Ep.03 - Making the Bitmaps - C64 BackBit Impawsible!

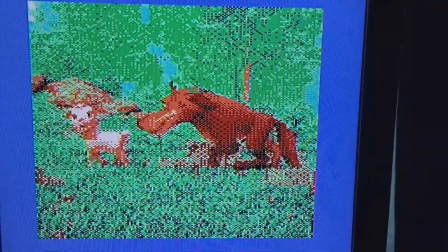[16:16]
But yeah, I'll go over this slowly later and pick out the frames that
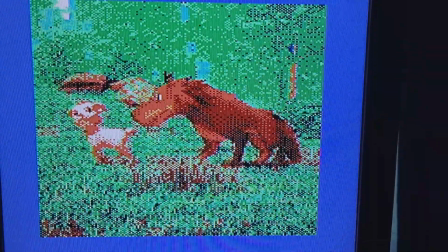[16:22]
are corrupted and go back and put them in properly. But boy, look at that, 1 megahertz.
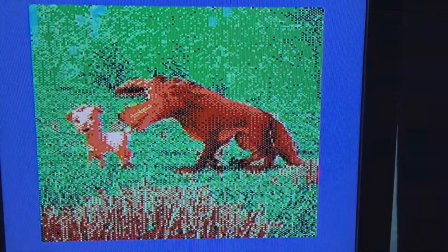[16:29]
And this is just crap. Like, this is, you know, there's no audio, no nothing. I haven't even started with the audio.
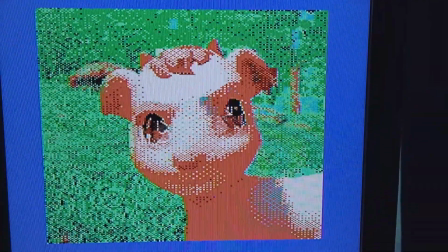[16:34]
The audio is going to be easy now, but the video, fine. The colors were slightly adjusted.
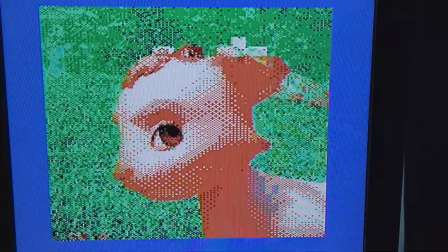[16:41]
I think black is set 1 less, so it's a little less likely.
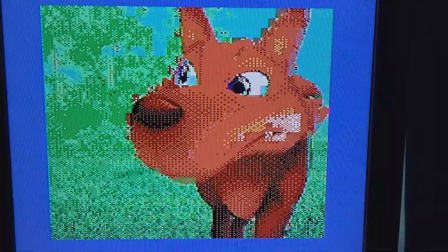[16:46]
Purple has been set below black, like 1 value lower than black, so it doesn't appear at all,
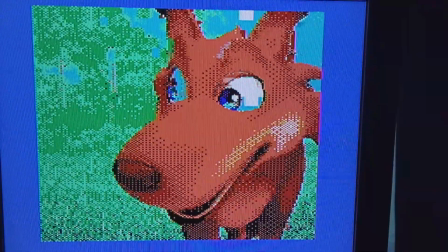[16:51]
because like the grays, for some reason purple is a little bit of an overwhelming color.
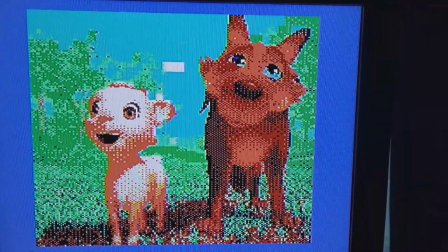[16:56]
The computer really likes it. So yeah, we have only 10 colors to choose from, the basic 8, one of which is the global colors, black,
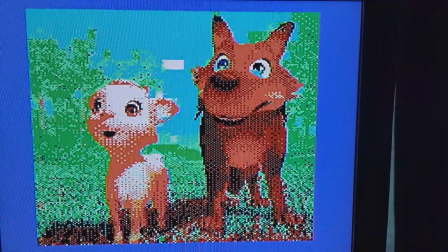[17:05]
and color 10, which is pink or the light red, and 13, which is the light green,
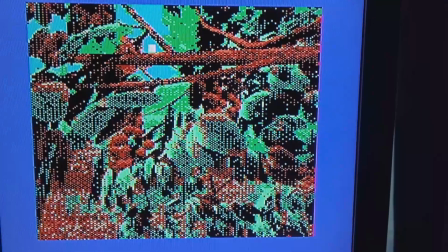[17:11]
which results in the two-tone grass here, and the foliage, which is awesome as well. The worst part, I guess, is the fact that white is now assigned per cell as necessary,
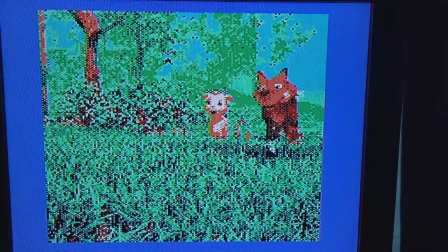[17:24]
and as you can see with the clouds, maybe not so much with the goat, but with the clouds,
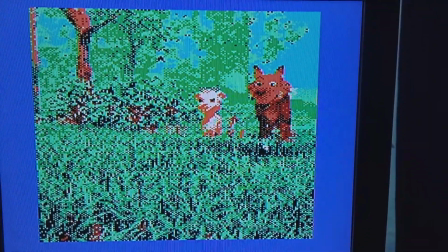[17:30]
they turn out to be blocky because it's usually either white or cyan. But yeah, man, this is looking so good. Ah, boy, oh boy, oh boy. This, don't use the audio.
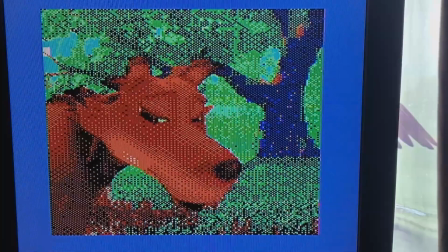[17:42]
This is Quick Test 4. This is one of my debug programs that looks for corrupted frames.
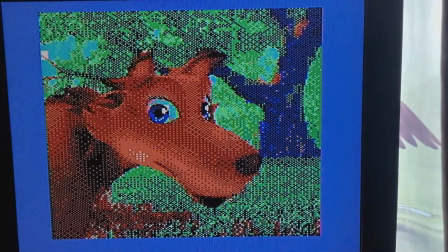[17:51]
As you can see, it's all jittery because it's quick and dirty code to play back the video.
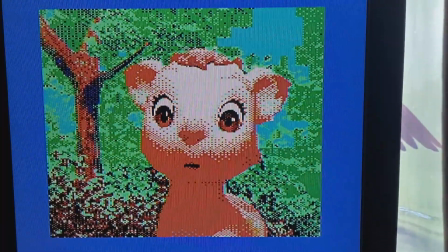[17:56]
I'm looking for corrupted frames that I can document and then go back in and do properly later.
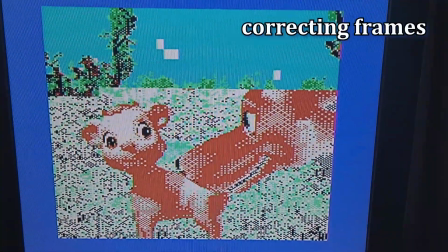[18:00]
So far there's nothing, and yeah. And here's a shot of me fixing frames. You can see one set of frames is getting replaced by the next set,
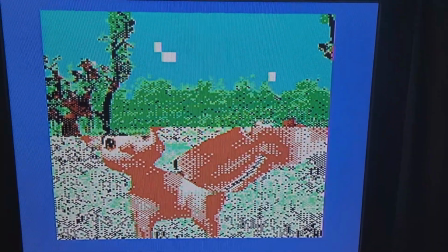[18:14]
5 at a time, just wherever the Super CPU corruption took place.
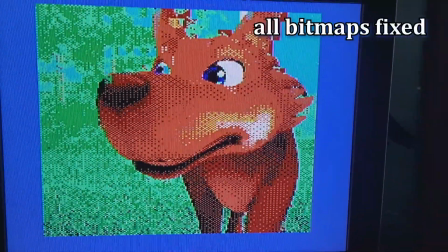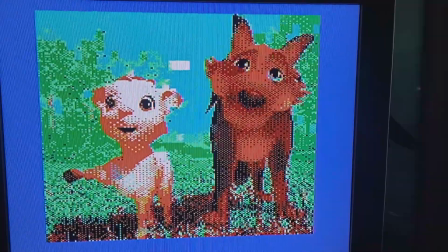[18:27]
This is my first full playback,
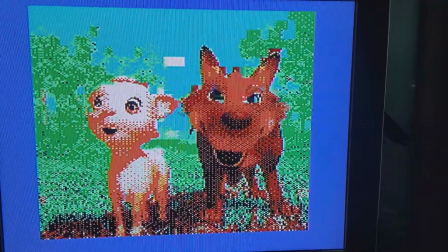[18:33]
test-wise, that should have no corrupted frames. They've all been corrected, I believe.
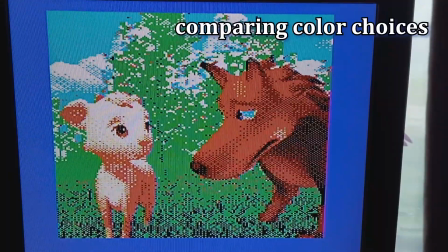[18:42]
Here, the main colors are pink, white, and black.
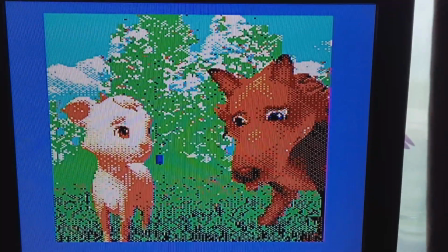[18:49]
You'll see halfway through, I left it at black, pink, and light green.
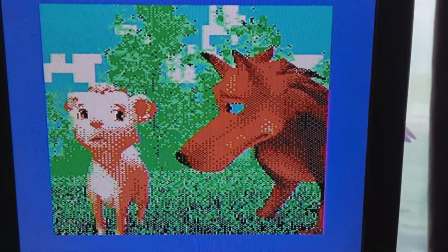[18:59]
Notice the improvement. The exception is now white is colored on request,
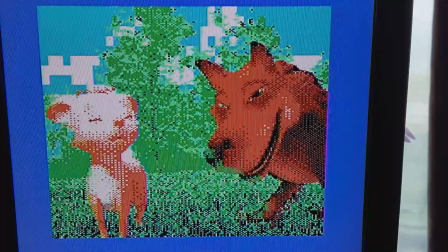[19:07]
and that's why the background clouds are now blocky, because they have a choice, cyan or white.
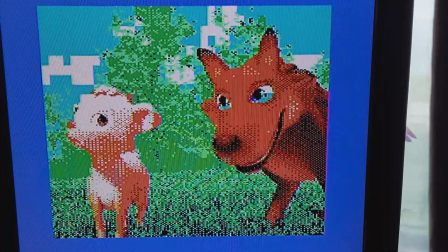[19:13]
They can't be both.
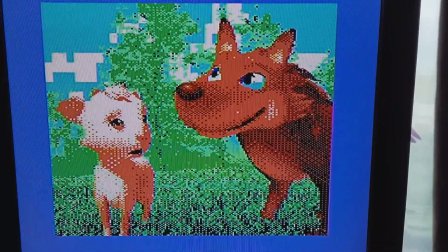[19:17]
But I think this is better, so I'm going to put those previous frames back.
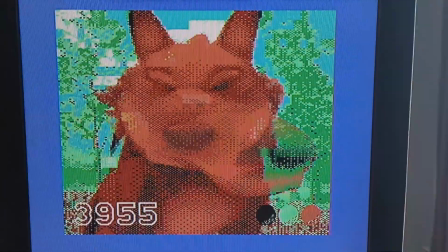[19:26]
Eventually, I added these sprites that show the frame number in question and the 3 global colors that are assigned to that frame.
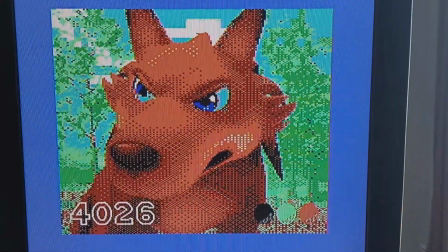[19:34]
And the sprites, well, my sprite editor is actually Sprite Magic from Compute Books.
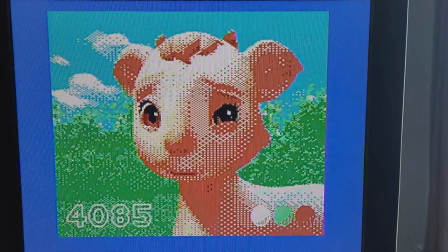[19:42]
I've had that thing since the 90s. I mean, I entered it from the magazine.
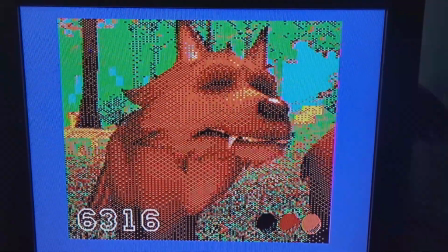[19:48]
And as time went on, you'd think you would have upgraded to something else, but I never really did.
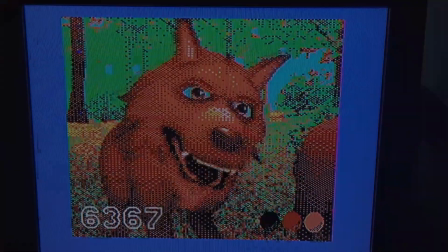[19:54]
It works, but one day, well, maybe I will write one and use it myself.
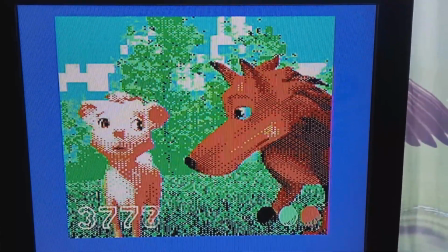[20:02]
This is after all the Super CPU corrupted frames have been fixed,
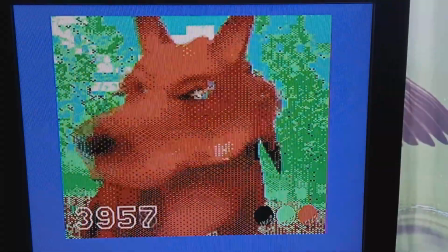[20:08]
but when you play using the Super CPU, well, new corrupted frames are added because it's reading it incorrectly.
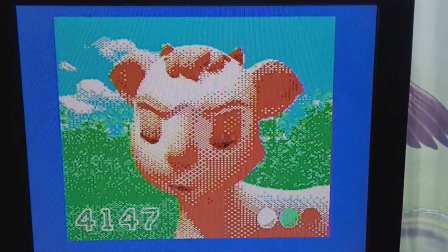[20:16]
But yeah, this is almost as fast as it can possibly do it. It's kind of neat though.